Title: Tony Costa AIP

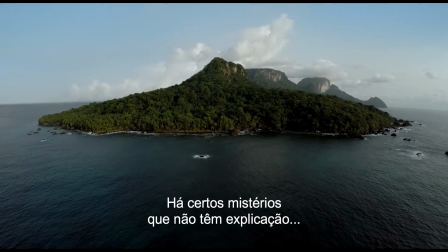(0:11) vulo imã, zambi mwene ngo wawejia. Saio imã, kutonzo kujia kuzwala.
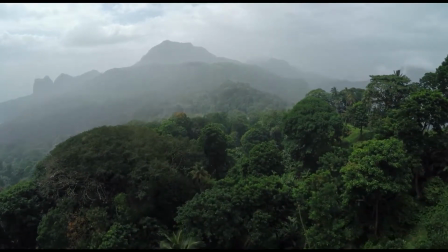(0:21) Imã, tu és o feiticeiro. Tu és o feiticeiro. Eu sou o demónio.
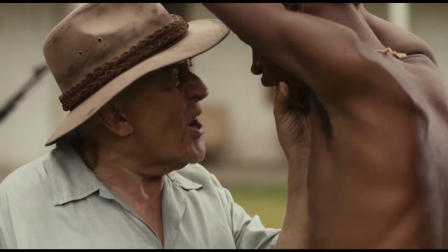(0:28) Demónio visto.
Olha, trago a Ilha dos Cães. Que filmei em 2015, se não me salvo erro, ou 16. É uma espécie de uma pequena homenagem. Homenagem ao sublinhar. Uma pessoa que já não está, foi a Ana Costa, que foi a produtora, que morreu. O filme também é feito um pouco pela sua teimosia, que ela era um pouco teimosa nas coisas que fazia, nos planos que fazia.
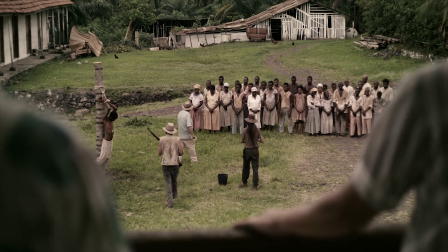(1:00)
Era arrojada, era corajosa.
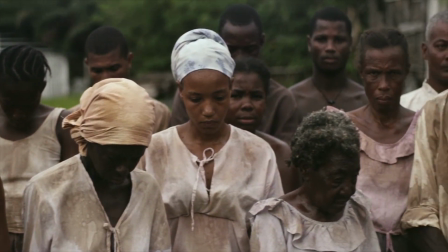(1:04)
E é uma pequena homenagem à Ana Costa, por termos ido fazer este filme a São Tomé e Príncipe e a Angola.
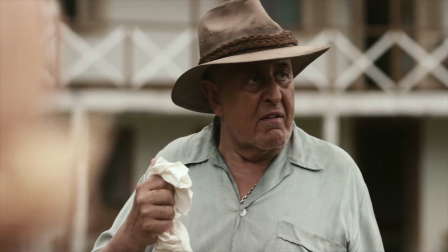(1:12)
Filmamos em Lisboa no estúdio. Por outro lado, pelo Jorge António, o realizador, uma pessoa extraordinária, um ser humano fantástico. Trabalha-se perfeitamente bem com ele. Fui contactado pelo Rui Guerra, penso que foi o Rui Guerra ou a Ana Costa, não me lembro quem me ligou, a perguntar, tenho aqui um projeto, se calhar estás interessado e tal, não sei o quê, podes vir cá a uma reunião. Ah, e quando cheguei lá, sentei-me na reunião e falaram comigo como se eu já tivesse aceito o trabalho. Sentei-me na mesa, está aqui o Jorge, olá Jorge e tal, portanto, já nos conhecíamos já há muito tempo, não sei se foi por indicação do Jorge ou não, mas foi assim, quando me sentei na mesa nem me perguntaram se queres ou não, já estava no trabalho. Uma semana depois, provavelmente. E então eu já tinha o guião, falei com o Jorge, sentamos-nos um bocado, abri o computador, comecei-lhe a mostrar umas imagens, ele não se mostrou assim muito interessado, na verdade, estava a olhar para mim, eu perguntei a ele, então diz-me uma coisa, Jorge, como é que tu vês este teu filme? Como é que tu vês este teu filme? E o Jorge, muito determinado, disse logo, isto é uma aventura. Pronto, a partir daí tive toda a liberdade para poder adaptar a imagem ao filme. E foi o que fiz. Fizemos em cada cena, eu interpretava cada uma das cenas.
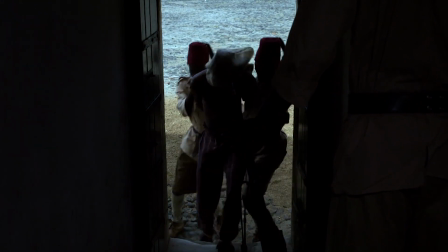(2:32)
Por exemplo, a cena da prisão seria
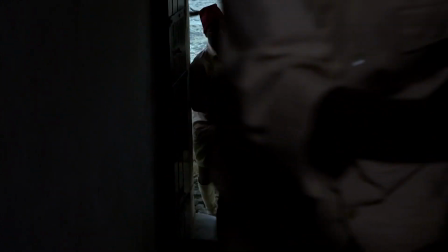(2:37)
uma low-key effect, pelo menos à noite.
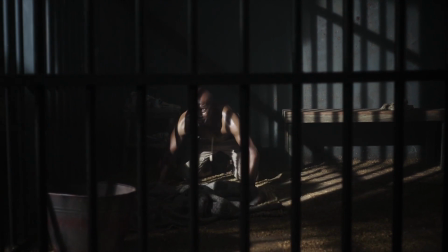(2:42)
O dia teria que ser bem marcado, com as sombras nas grades, nas paredes.
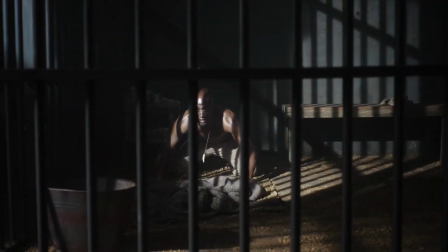(2:48)
Nos personagens.
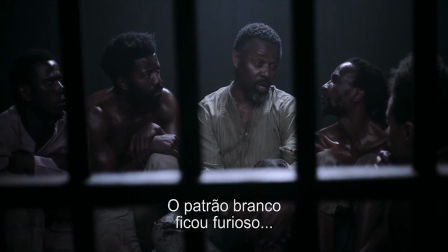(2:49)
A noite teria que ser, a noite dentro da prisão, haveria só uma fonte de luz e havia low-key effect lighting, porque tinha que dar um certo dramatismo à cena.
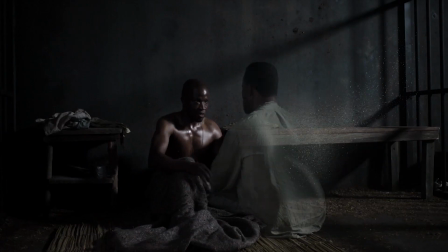(3:02)
O filme é um pouco, tem assim um pouco de fantasmas um pouco daquilo que é a cultura africana.
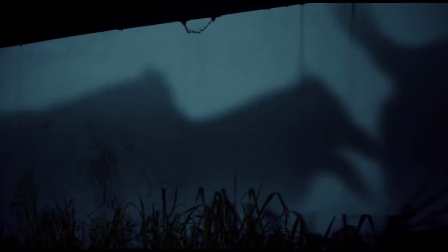(3:11)
Fomos buscar um pouco, acreditam muito em fantasmas, feitiçaria. E o filme é assente à volta disso.
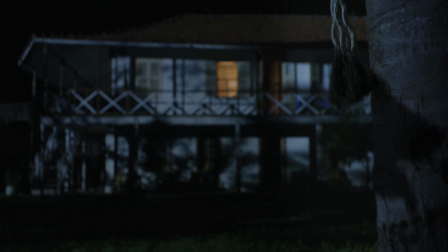(3:18)
O personagem principal é uma espécie de feiticeiro. E os cães que estão no são fantasmas.
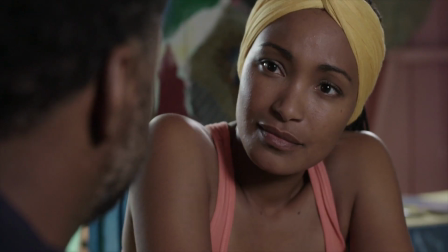(3:23)
E então, depois quando há uma cena humorística, uma cena mais de bom humor,
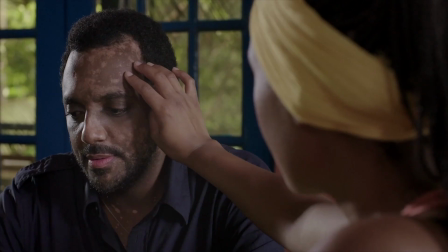(3:30)
que há uma relação amorosa entre os dois personagens, faz-se um high-key lighting, portanto faz-se uma luz mais alta, não é?
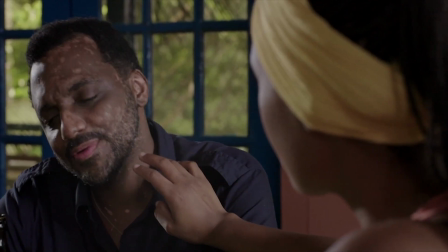(3:37)
Uma iluminação com mais luz.
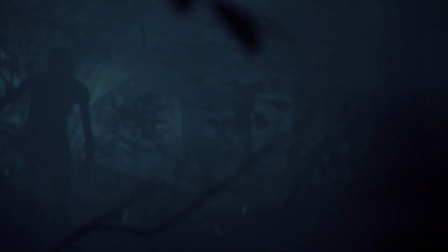(3:41)
Faço Day for Night, faço portanto uma noite americana, várias, com fumo ao fundo, em contra-luz, quase tudo em silhueta.
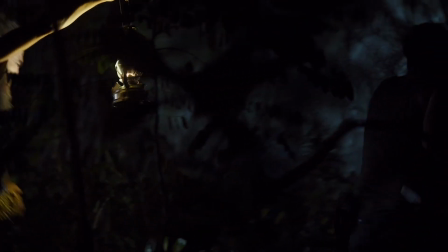(3:49)
Estou muito orgulhoso dessa cena feita com o nosso protagonista do filme, a correr dentro da floresta. O personagem do Nicolau Brainer, este por acaso foi o último filme que o Nicolau filmou, né? também é um marco desse grande ator português.